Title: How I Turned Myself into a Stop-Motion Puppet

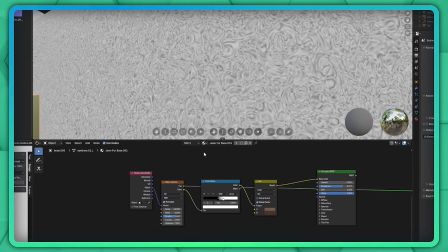[4:09]
I started with a base of a highly distorted noise texture with color ramp and mix nodes that clamp the grayscale to these 2 different shades of brown.
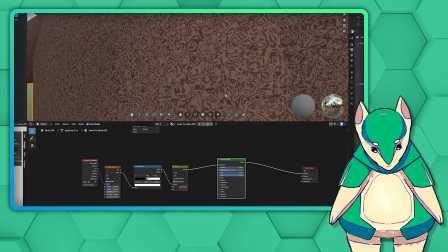[4:17]
Ideally, almost none of this would be visible under the actual hair,
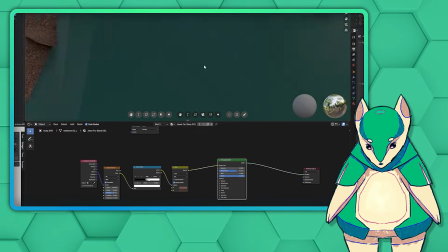[4:21]
but the bits that are should be a little darker than the final color because less light would penetrate that far.
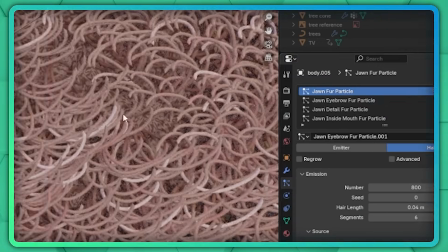[4:27]
Fake ambient occlusion. For the actual hair though, I needed a particle system. Again, feel free to pause for more detail here,
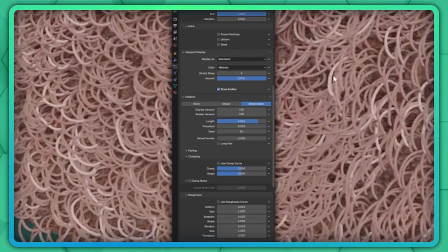[4:34]
but this system basically creates about 8,000 tiny little hairs and twists them so that they curl in on themselves to create a cohesive shape.
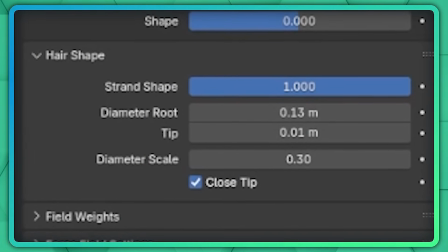[4:42]
Each hair starts a little thicker and tapers towards the tip, which means I could take that thickness into shading with a curves info node
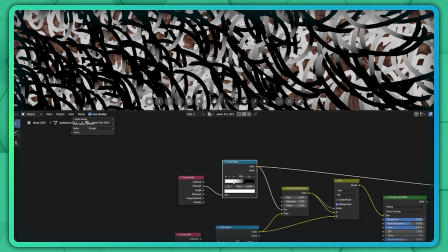[4:49]
and a color ramp to make it so that the hair starts dark and then gets lighter toward the tip to again mimic that ambient occlusion.
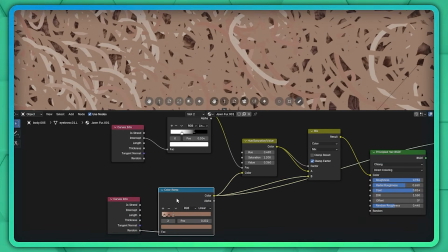[4:57]
I then mixed that with some general randomness to make it look more realistic.
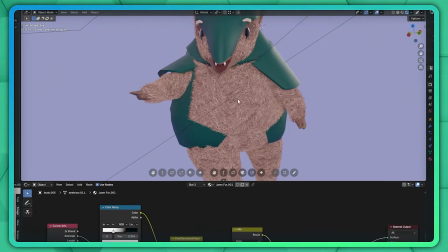[5:01]
If I wanted it to be even more realistic for a single rendered image like this one or something,
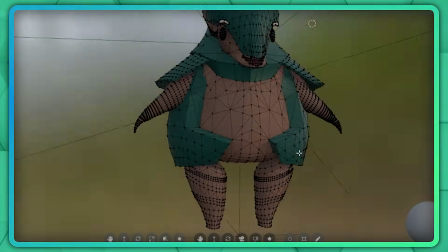[5:06]
I would actually shrink the inner shapes, make way more hair particles, and make them longer,
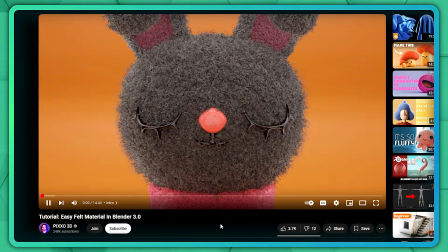[5:11]
thinner, and more curly like Pixo 3D does in this tutorial, and I would have also used the higher quality rendering engine Cycles instead of Eevee.
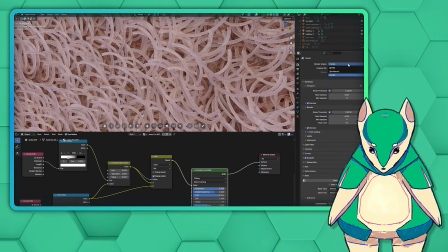[5:20]
But I knew this video was going to be over 20 minutes long, and I needed to render it all out on my computer,
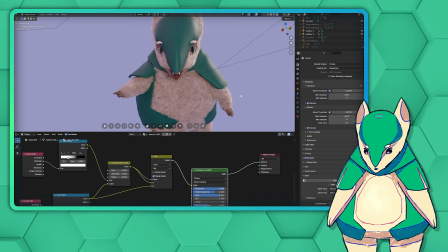[5:25]
which is in my bedroom, so I had to make it as easy to render as I possibly could. I didn't have the luxury of spending multiple minutes rendering each frame.
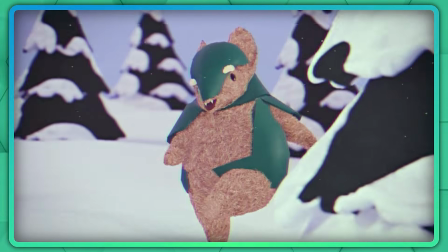[5:34]
Next came the movement, the actual animation itself.
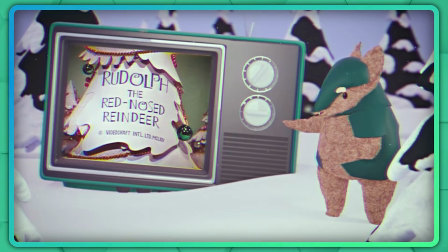[5:37]
Along those same lines, I knew that if I tried to animate 20 minutes of talking and gesticulating, that alone would take weeks.
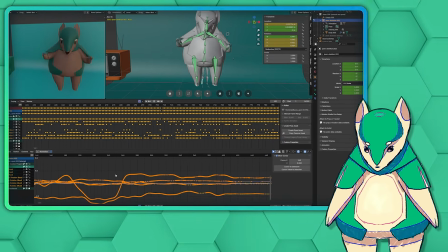[5:44]
After all, I'm no animation god like Tadahito Mochinaga, and the only experience I had in 3D animation was a summer course I took when I was 13,
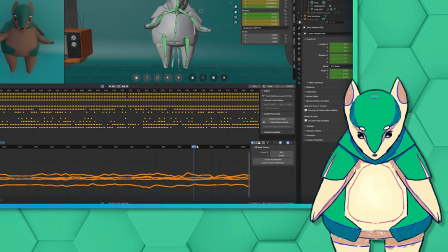[5:52]
where the instructor told the whole class about how his friend farmed and sold World of Warcraft items as his job,
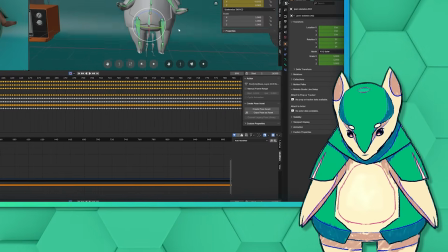[5:58]
where he made not very much, but some money, enough to live on as long as he didn't have to pay rent, and wasn't that so cool?
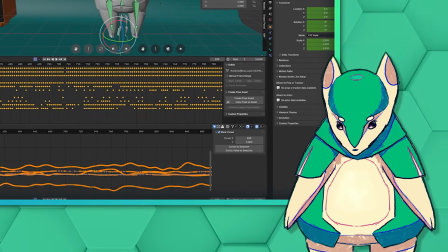[6:05]
And I remember pretending it was very cool while thinking, no, that actually sounds incredibly soul-crushing, Kenneth.
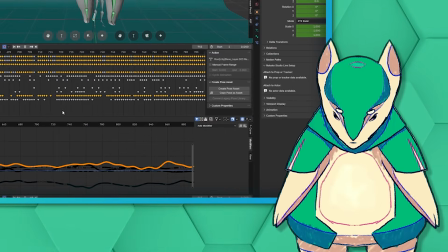[6:12]
And some Minecraft animations. Am I talking too much? How have you been lately?
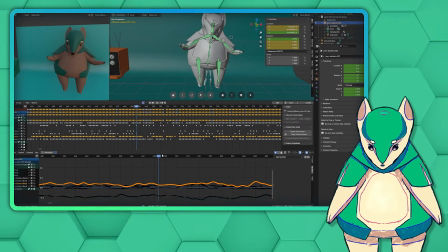[6:17]
I wanted this to work as much like a VTuber model as possible, so I decided to try out motion capture.
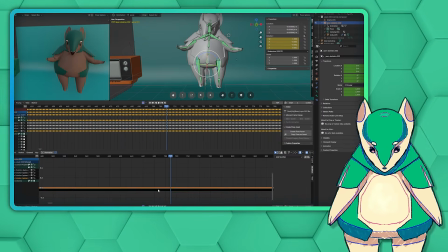[6:23]
I was already attempting like 4 things I had never tried before, why not pile on one more?
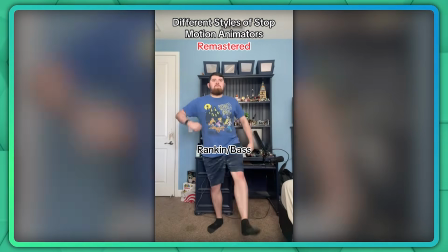[6:29]
So, heavily inspired by this dude, Cameron Cortinas on TikTok, who does an incredible job of imitating various stop-motion styles in real life,
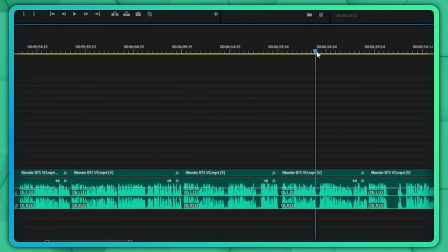[6:38]
I recorded my voiceover, made a rough cut, played that audio back through headphones,
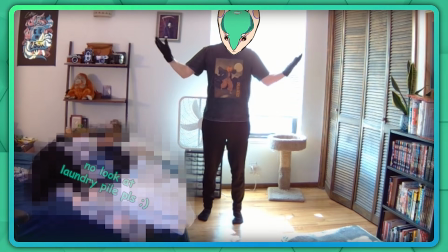[6:42]
and recorded myself with my webcam, trying my best to act out the movements and gestures in sync with my own pre-recorded voice.
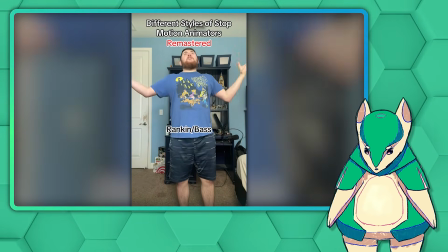[6:52]
This guy also obviously records in slow motion and speeds it up to enhance the effect, but this was already 20 minutes of miming to my own voice.
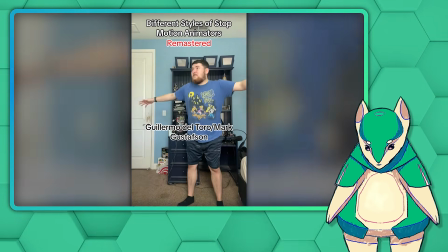[7:00]
I really didn't want to listen to my own voice slowed down for an hour straight,
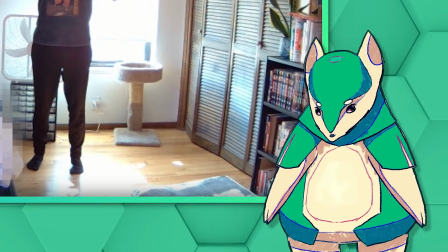[7:04]
and possibly attempt that multiple times, even if it might have given slightly better results.
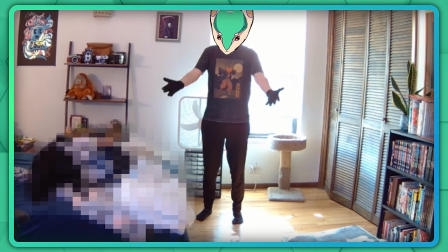[7:09]
I just did my best to move in a jerky, jittery way to give myself at least a baseline to start with, and then took that video and put it through Rococo Vision,
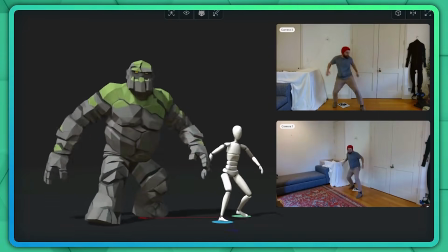[7:18]
a tool that uses machine learning to turn regular old video into motion capture data without any specialized equipment.
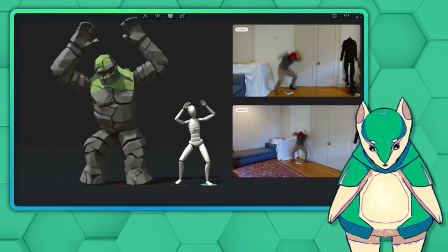[7:25]
One of a handful of applications of AI that I actually think is really cool.
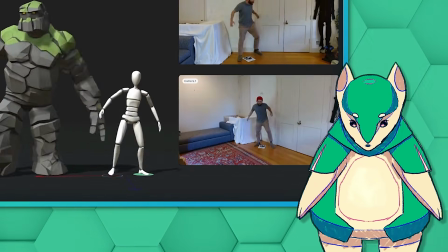[7:28]
Though I should say it tries its best to convert video into motion capture data because, well, I went pretty hard on it.
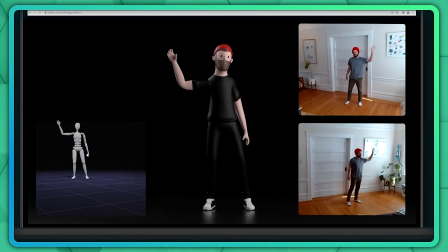[7:35]
Ideally, they want you to use multiple camera angles and calibrate them with this printout so that it can understand your position in 3D space fully,
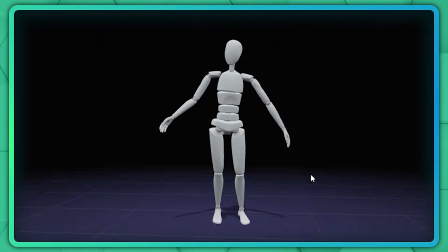[7:43]
but I didn't do any of that. I just recorded one angle and slapped it into Blender willy-nilly.
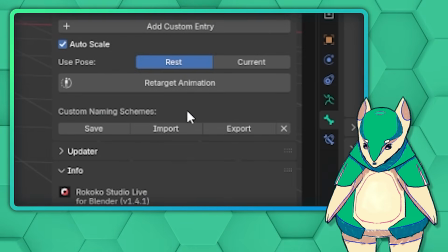[7:48]
The result was, as you might expect,
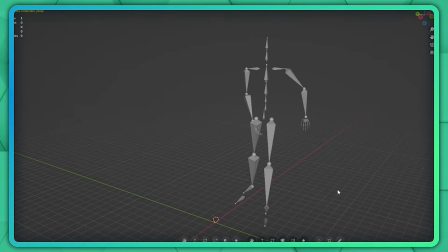[7:54]
a complete disaster. The raw motion capture was janky as hell, losing track of my arms at times,
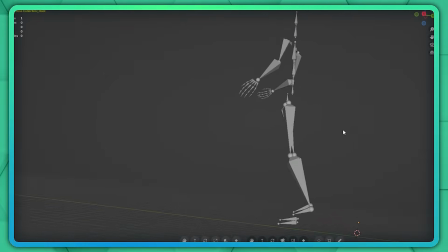[8:00]
and it seemed to think I was doing this immaculate Michael Jackson lean the entire time.
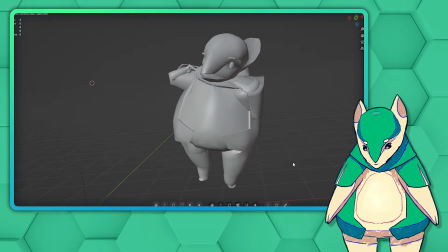[8:05]
To make matters worse, not only was my crudely rigged model only vaguely human-shaped,
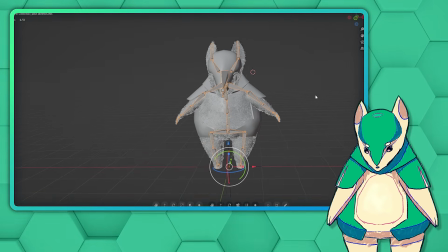[8:10]
I had also modeled it in an A pose, which is closer to Jawn's natural resting position than a T pose,
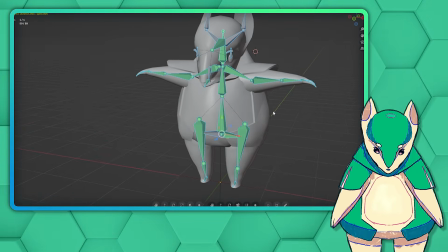[8:15]
which is what Rococo wanted.